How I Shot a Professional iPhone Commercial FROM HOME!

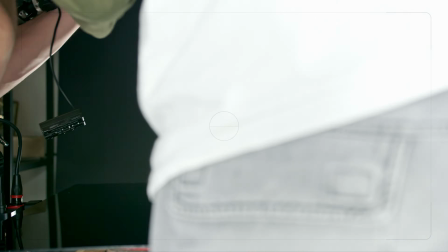4:43 We had an amazing idea to make a dolly in or out from a total top perspective and open the box at the same time.
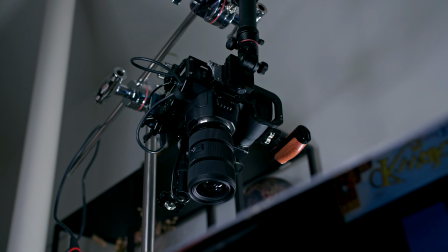4:50 We used the C-stand together with the Moza slide pod, which I also will be making a video about soon, and put the entire rig on it.
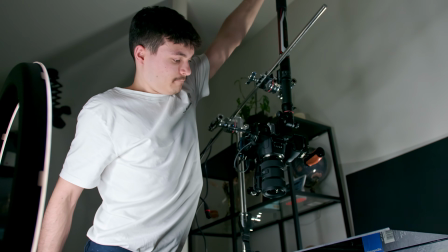4:59 It was such a great feeling that it worked. We were so excited.
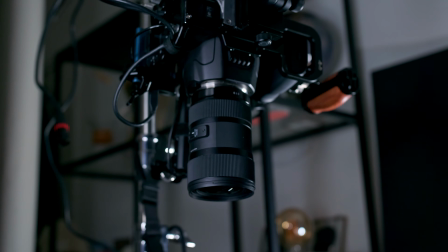5:04 Though what we hadn't thought about was the reflection the camera would cause on the bottom surface.
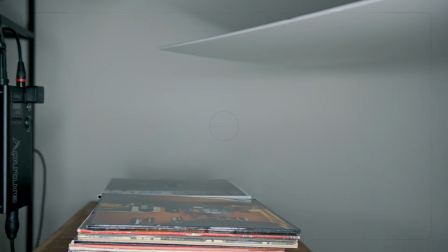5:11 So we replaced the bottom drop with the black foam board.
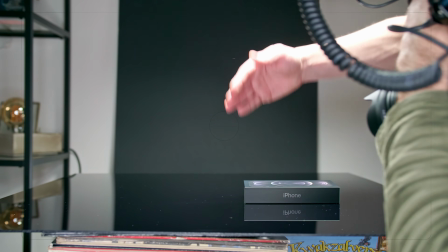5:16 We decided to take some extra close-up shots from the side of opening the box with the initial setup.
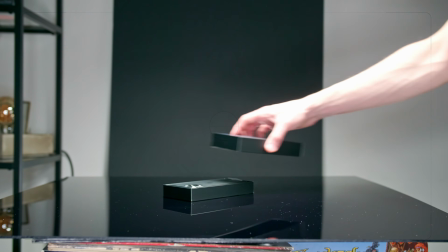5:23 This was honestly so satisfying.
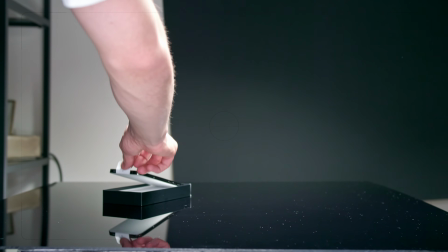5:30 Next was the shot of pulling the phone from the box. It It has a nice little lid,
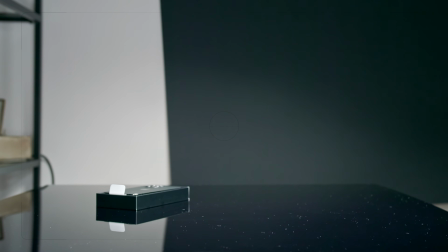5:37 so we decided to make a close-up focus pull from the phone getting pulled out of the box by the lid to reveal a bit of the inside as well.
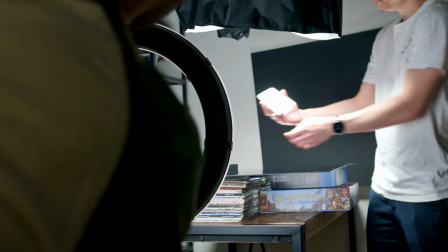5:45 After that, we put the rig on the tripod again and we created a total shot from the same perspective as the very first shot.
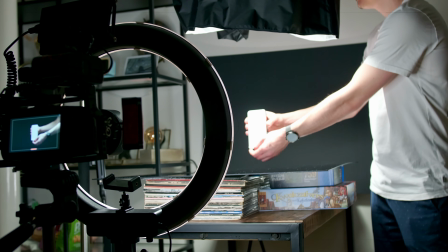5:53 A total shot of the phone to reveal the screen and get the very satisfying pulling the plastic off the screen.
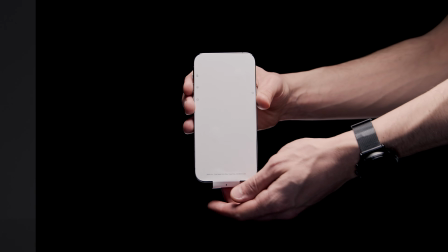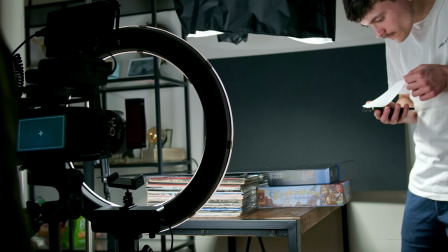6:05 We were already thinking about the movement transitions between the shots.
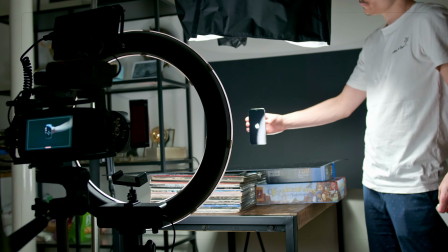6:09 So the idea was to raise it, get the plastic cover off the screen and turn it on to reveal the Apple logo.
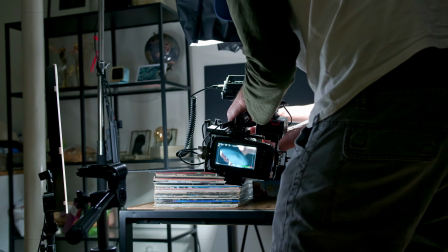6:17 Now that the phone is out of the box, we really wanted to capture the experience of getting this beautiful phone in your hand for the first time and showing its design.
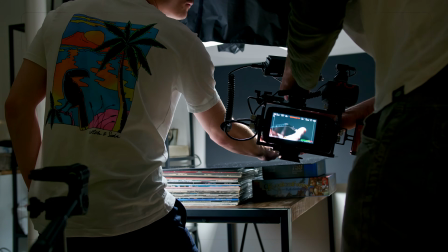6:24 So we took several close-ups of the materials, revealing the lenses, showing the bottom and the buttons.
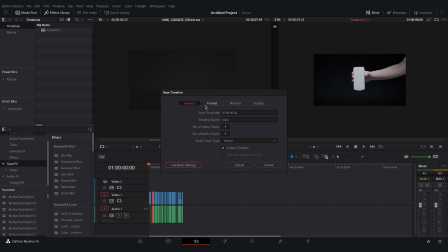6:31 Alright, it's time to get into the editing. First, making the timeline with the right settings, and then importing all the footage into the timeline.
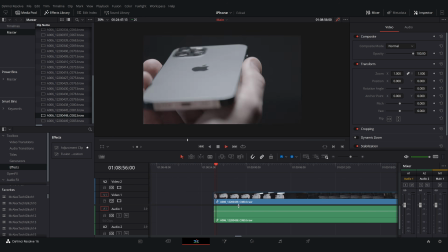6:39 This is where the rough cut starts, going through all the footage, cutting and selecting the right ones and putting them in order to see if the sequence makes any sense.
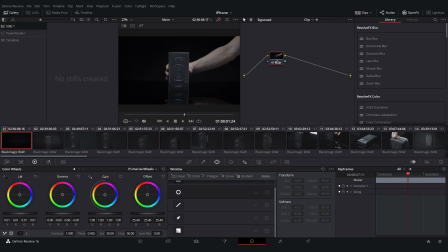6:47 This was the most time-consuming part for sure. When I got all the right shots, I quickly applied a LUT to get a better idea of what the footage will look like.
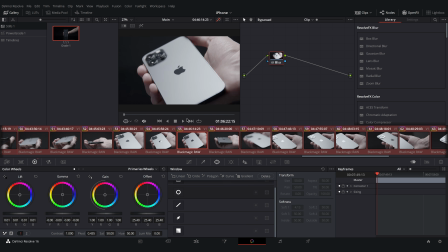6:56 I was really happy with how the footage turned out.
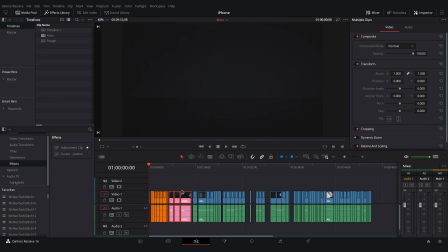7:01 After that, I'm putting a color label on all the shots so I can see if I have any duplicates and easily be able to rearrange clips if necessary.
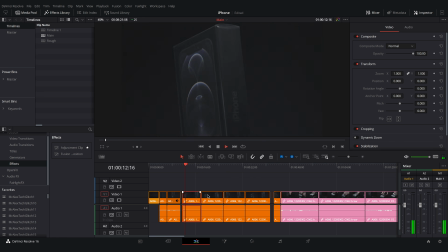7:09 Then I do a bit of reframing, positioning and stabilizing since a lot was filmed handheld.
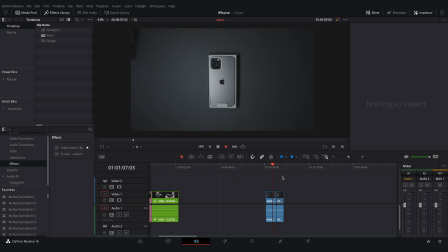7:16 Here I took a good look at the footage of the dolly top-down shots we did, but I noticed that it was not going to fit well with the other shots, even though I really like the idea.
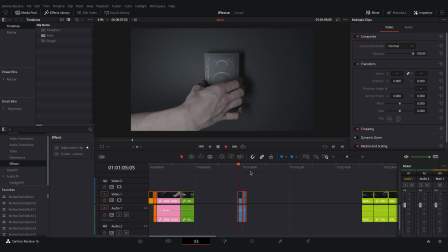7:25 What do you think?
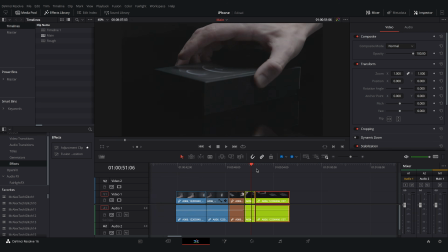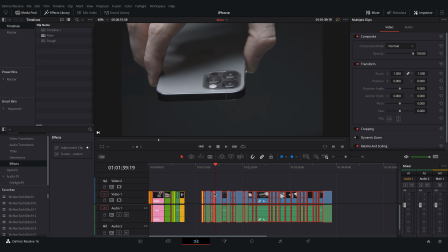7:34 Last but not least, I'm creating a little sequence of all the extra material close-up shots, making selections of the best shots and putting them in order.
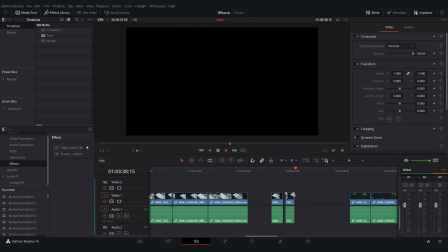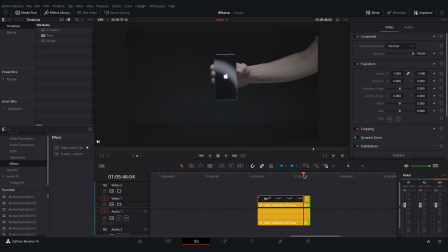7:49 Here's where I got a great idea. I could use the last bit of the shot where it was turning on and showing the Apple logo as a conclusive final shot. I noticed that one of the moving close-up shots was actually transitioning into the movement of pulling away the phone.
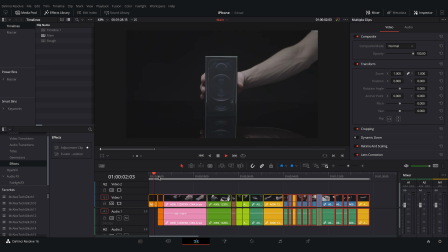8:10 Now we've got ourselves a nice little edit. Time to really look at the sequence and see if it makes sense.
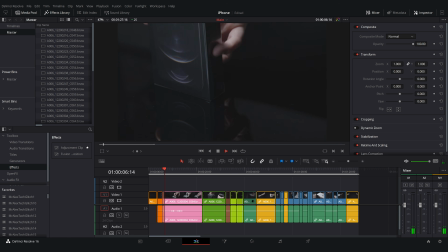8:21 I start with the fine-tuning and I noticed that the clip in pink, the one where I pulled the plastic off the box,
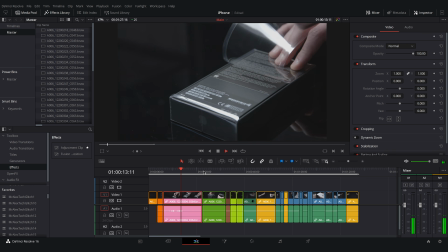8:27 is a bit unnecessary, because I put the box down and then back up. So it was enough to just show the unwrapping on the top to get the idea.
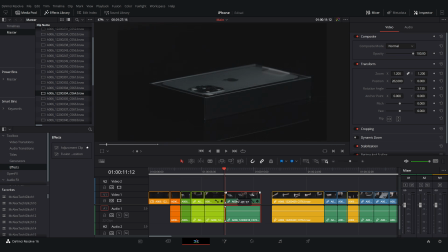8:40 I was happy with the way the clip sequence was and it was ready for some music.
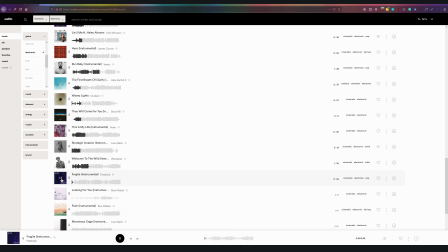8:44 This to be able to edit the shots on the beat, get a better rhythm and finish the clean edit.